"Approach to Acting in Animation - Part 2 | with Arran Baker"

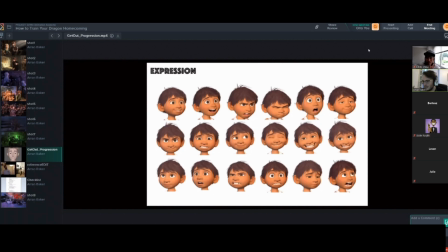(3:49)
and then there's another beat where he's like but I love it so much and then by the end he's just like yeah I know but it's going to kill me like it will kill me if it wants to that kind of impression and i just wanted that for that changing mindset from like concern to
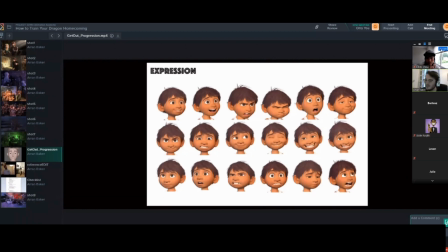(4:10)
like actually like a changing point and then to yeah i know i know my decision hey erin so was that just one pose you were looking at only just that was no it was sorry i didn't want to i didn't want to confuse people here's my layout literally my layout was one pose
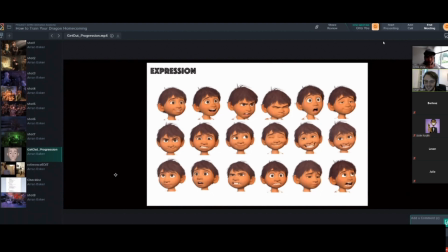(4:28)
it was more just to show you the dialogue and i do show you this for this one i can show you my actual um progression so the first thing i did with this character was i just looked at some expression charts that i could use as a range of range of expression um as like a library template
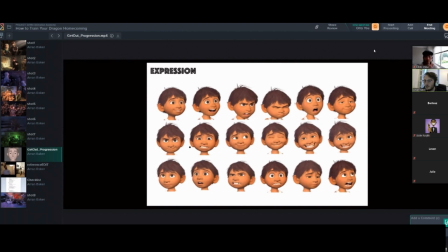(4:48)
which was just going to help the reason i do this is because it helps make the um face feel connected so even though i'll still use my own my own poses when i pose expressions i use this as like a dial back and forth to make
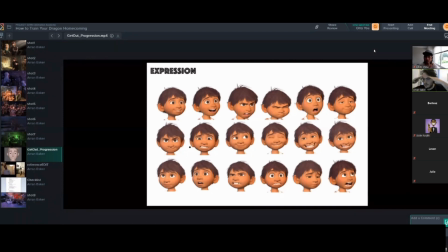(5:05)
sure that even though i've posed the brows that they're still anatomically feeling connected um and like when i squint my when i squint my eyes the cheeks are going to pull a little bit and just i'm kind of starting to implement polish slightly earlier on just so I'm aware of it even though
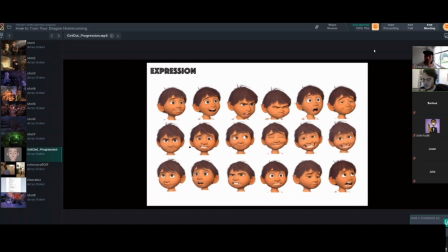(5:25)
I'm going to go through and do a cleanup pass and do it properly later it's just it helps me get a broader range of expression and a bit more contrast when I'm posing out in my key poses so that was my template just to kind of work from and then I used Ray
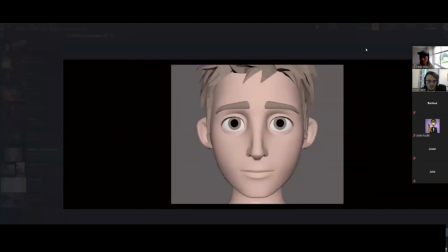(5:43)
from CG Terian and then I just basically created those expressions and then I was thinking about the anatomy of a
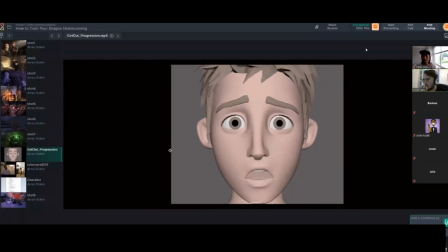(5:53)
human so i was actually pulling around the controls how our face actually pulls one one mistake i used to use a lot was just i would pull the controls around in a way that would make the shape that i wanted but when you see that in motion it starts to feel really disconnected so i was trying to think about how
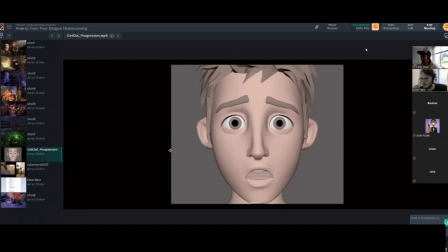(6:12)
the cheeks actually pull in how our lips actually flare out when we talk so if we go from like a to an ah i'm actually looking at how those controls would actually move and we tend to have this like spherical shape uh like cone we tend to have cones to our face which
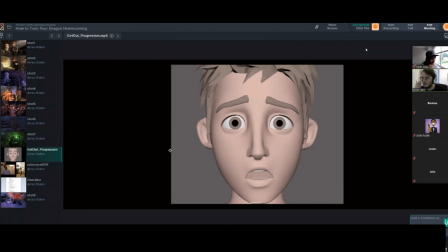(6:29)
like around our uh skull and our eye socket so when those things pull i'm thinking about how they actually pull in real life and that's going to help influence my poses so using this kind of like library template expression helps with all of that so this was only on
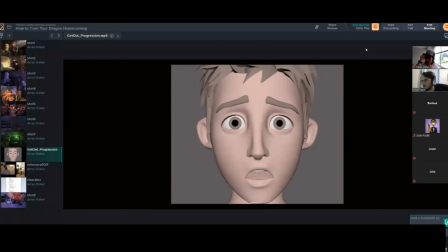(6:47)
this production that we're working on now have i started to implement this technique and it works really well for me um i've tried to use it with people i've mentored as well and it's worked
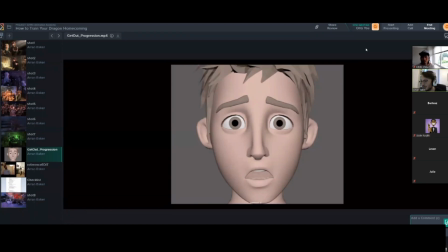(7:00)
well so far so i guess it each their own but i i think it really helps especially when it comes to polish so
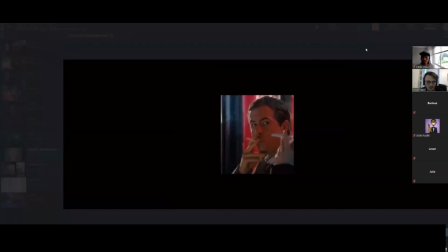(7:08)
you'll see that a bit later so this is me just finding different uh poses so i was like an inspiration from different movies of how people would hold cigarettes um and like how they hold a
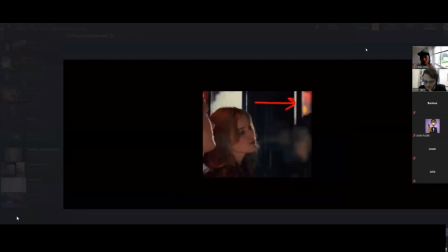(7:23)
lighter and put it like lighter like cigarette how they put the cigarette in their
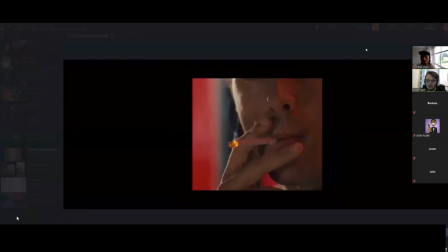(7:28)
mouth how they would blow out the smoke all these little things um and
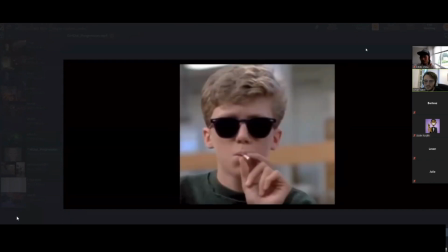(7:34)
i just found it quite useful for poses like this one from breakfast club
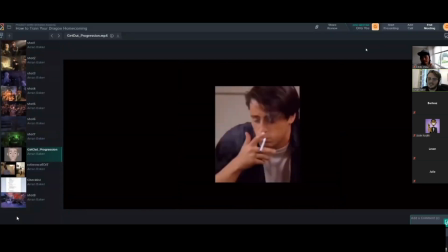(7:38)
you can tell he hasn't smoked a cigarette before the way he held it and then you can tell this guy is kind of over performing like it was subtle things
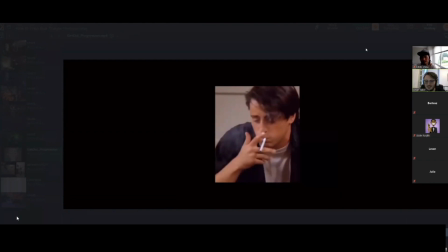(7:46)
but like i thought it would kind of help sell the gesture i wanted it to feel natural so chandler